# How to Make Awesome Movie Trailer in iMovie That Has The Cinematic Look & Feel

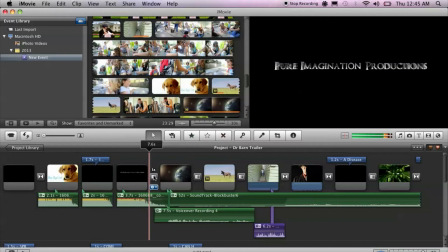[4:10]
Okay, so we'll continue on here.
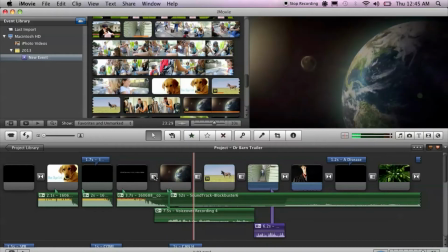[4:16] In a world where peace prevails and kindness is...
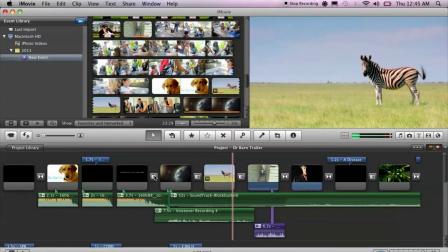[4:20]
So, as you can see, I severely decreased the pitch of my voice down to here. Now, you can have a friend do this, or you can try to do your own movie trailer voice, you know, like, in a world where peace prevails, or, you know, whatever you want.
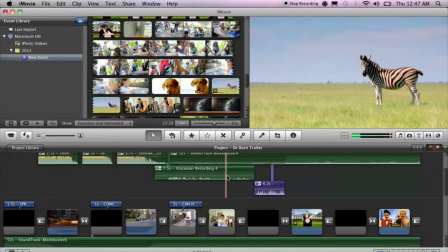[4:37]
Just have fun with it. Another thing is that fades to black or white.
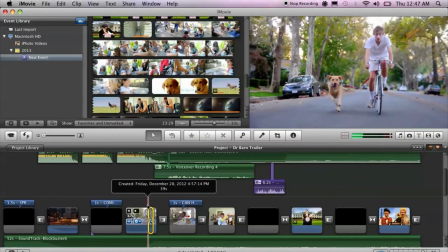[4:46]
If you watch this right here, I'll show you.
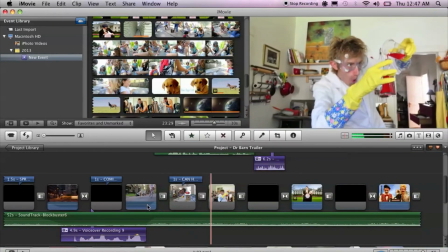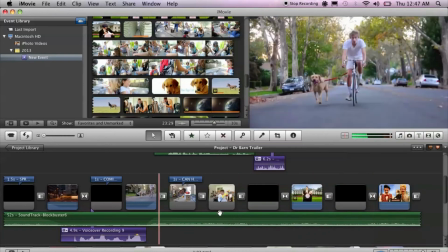[4:55]
So as you can see, there's a fade to white.
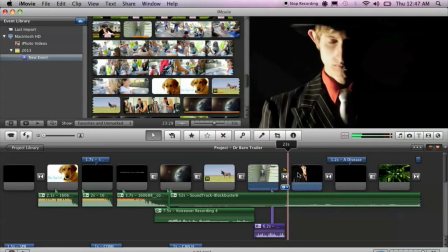[4:58]
Also up here, I have some cross transitions, some more cross transitions, another fade to black.
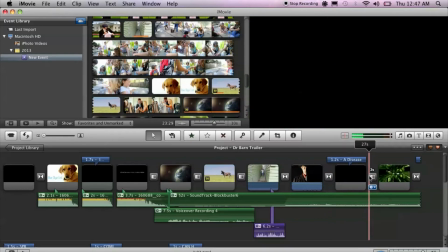[5:06]
I find in a lot of movie trailers, they fade to black or white a lot, and it just adds drama and character, and I just think it brings a lot to your movie trailer.
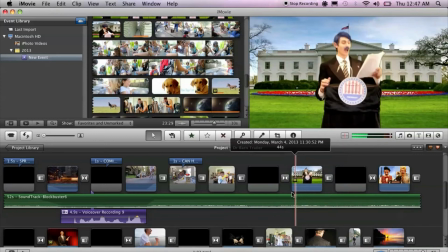[5:18]
Okay, so one more thing that I think is really important is the cut to the music.
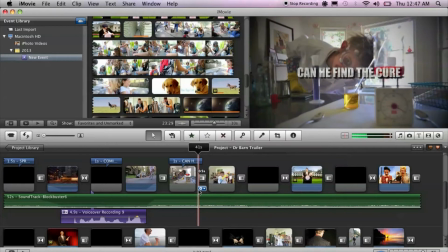[5:24]
And here I'll show you. Now you'll notice I'll cut right when the music gets to its, you know, high point.
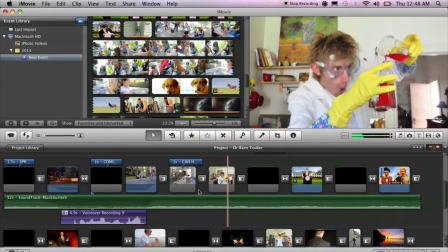[5:31]
Watch. Bum. Bum.
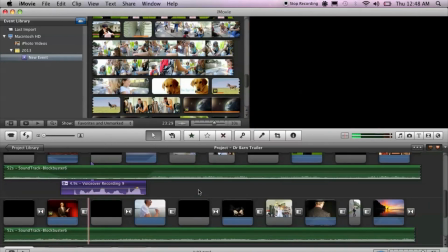[5:38]
Bum. Bum. Bum.
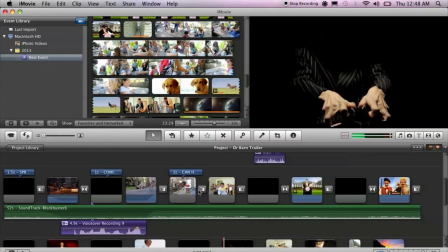[5:43]
So as you can see there, every time the music hits this big beat, I cut. And this is probably the most important thing I can say about a movie trailer is, you know, keeping it short and sweet and cutting to the beat of the music.
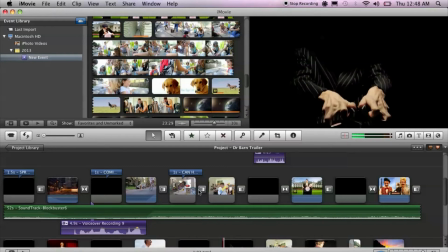[5:57]
It just keeps people on the edge of their seats and creates a much more exciting experience.
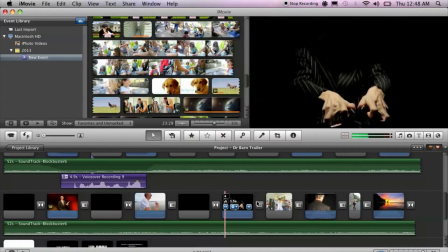[6:03]
Now, one last thing I noticed is that most movie trailers have, like,
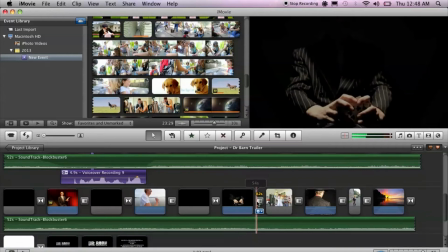[6:07]
this fast bunch of clips at the end that kind of just show all these different parts of the movies,
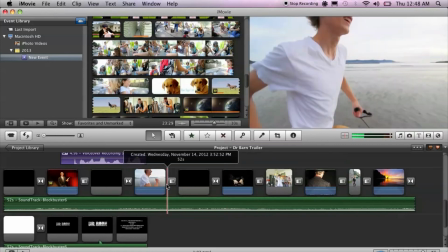[6:13]
and this is how I tried to replicate that right here.
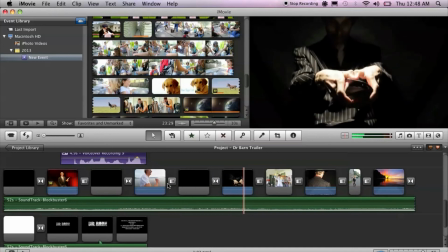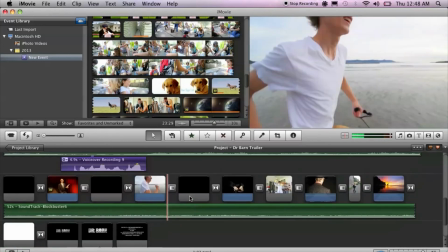[6:21]
So as you can see, same thing, I'm just cutting on the orchestra strike,
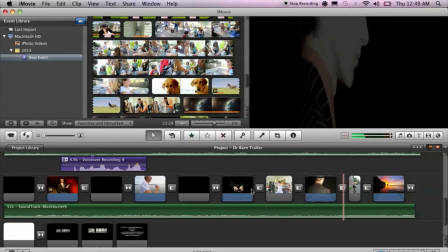[6:26]
just adds, you know, just, you know, adds that extra oomph.
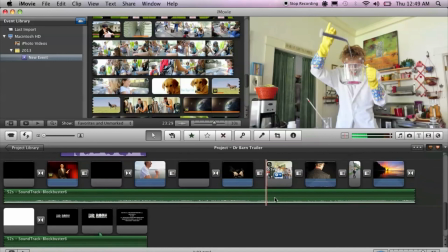[6:33]
That's always really fun to do, and, you know, builds the suspense.
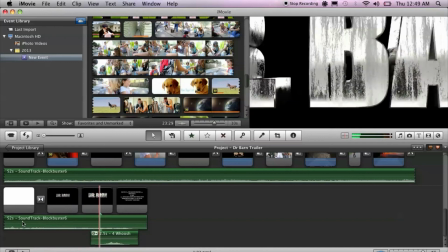[6:37]
And then at the end, I just have my logo, which I created, and the end credits and a little swoosh there,
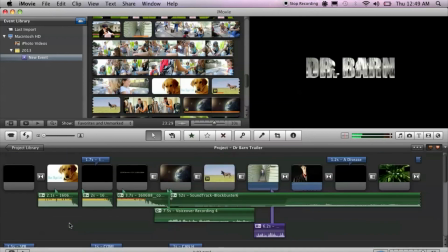[6:45]
and just, you know, wraps it up and makes it, you know, just short and sweet.
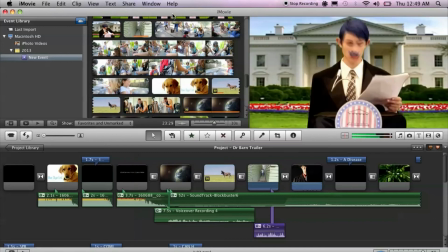[6:52]
One more thing that a lot of people like to do is add the
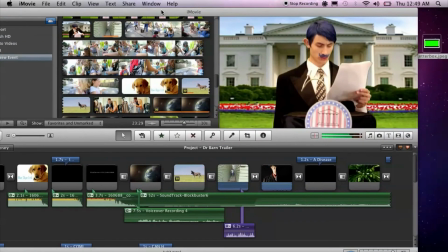[6:57]
cinematic look to their project. So that's easy enough to do.
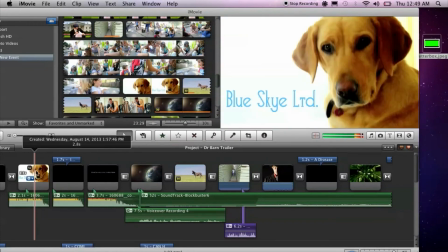[7:03]
The aspect ratio that we shoot in normally is different than cinematic, so we just add black bars to it.
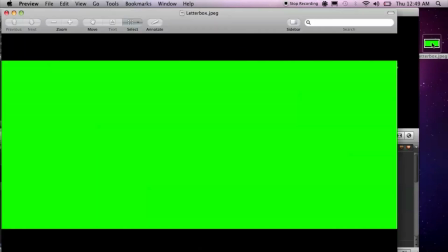[7:09]
Now if you look on Google Images, you can find green screen with the black bars letterboxing, and that's what I use.
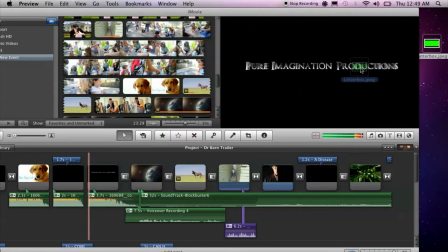[7:17]
So all you do is take it and drag it over a clip,
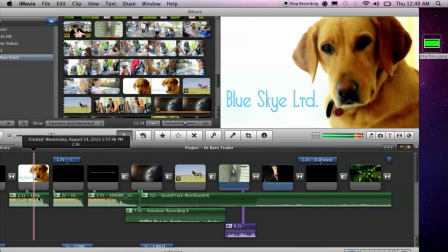[7:21]
and then you hit green screen, and that's just going to key out the green and just leave the black bars behind.
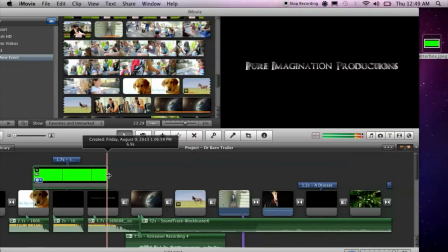[7:27]
And as you can see,
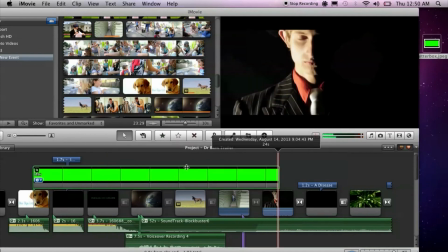[7:29]
we have, and just stretch it out here, we have now our nice black bars and cinematic look.
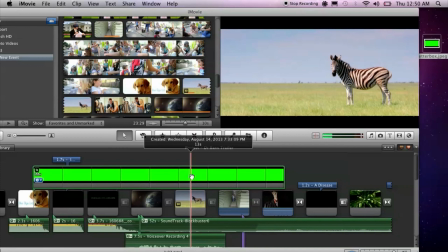[7:37]
So that's easy enough to do. And you have yourself a full-blown trailer.
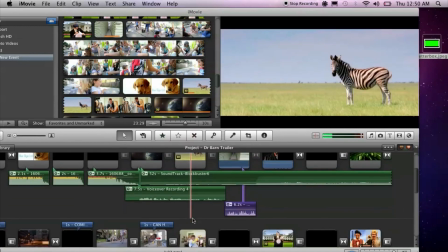[7:45]
Okay, guys, that's it for me. I hope you have fun with this. Please leave comments or questions below.
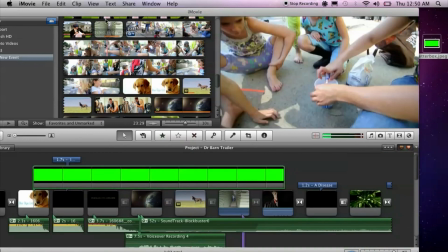[7:52]
Give it a thumbs up if you like it. And I'll see you around next time.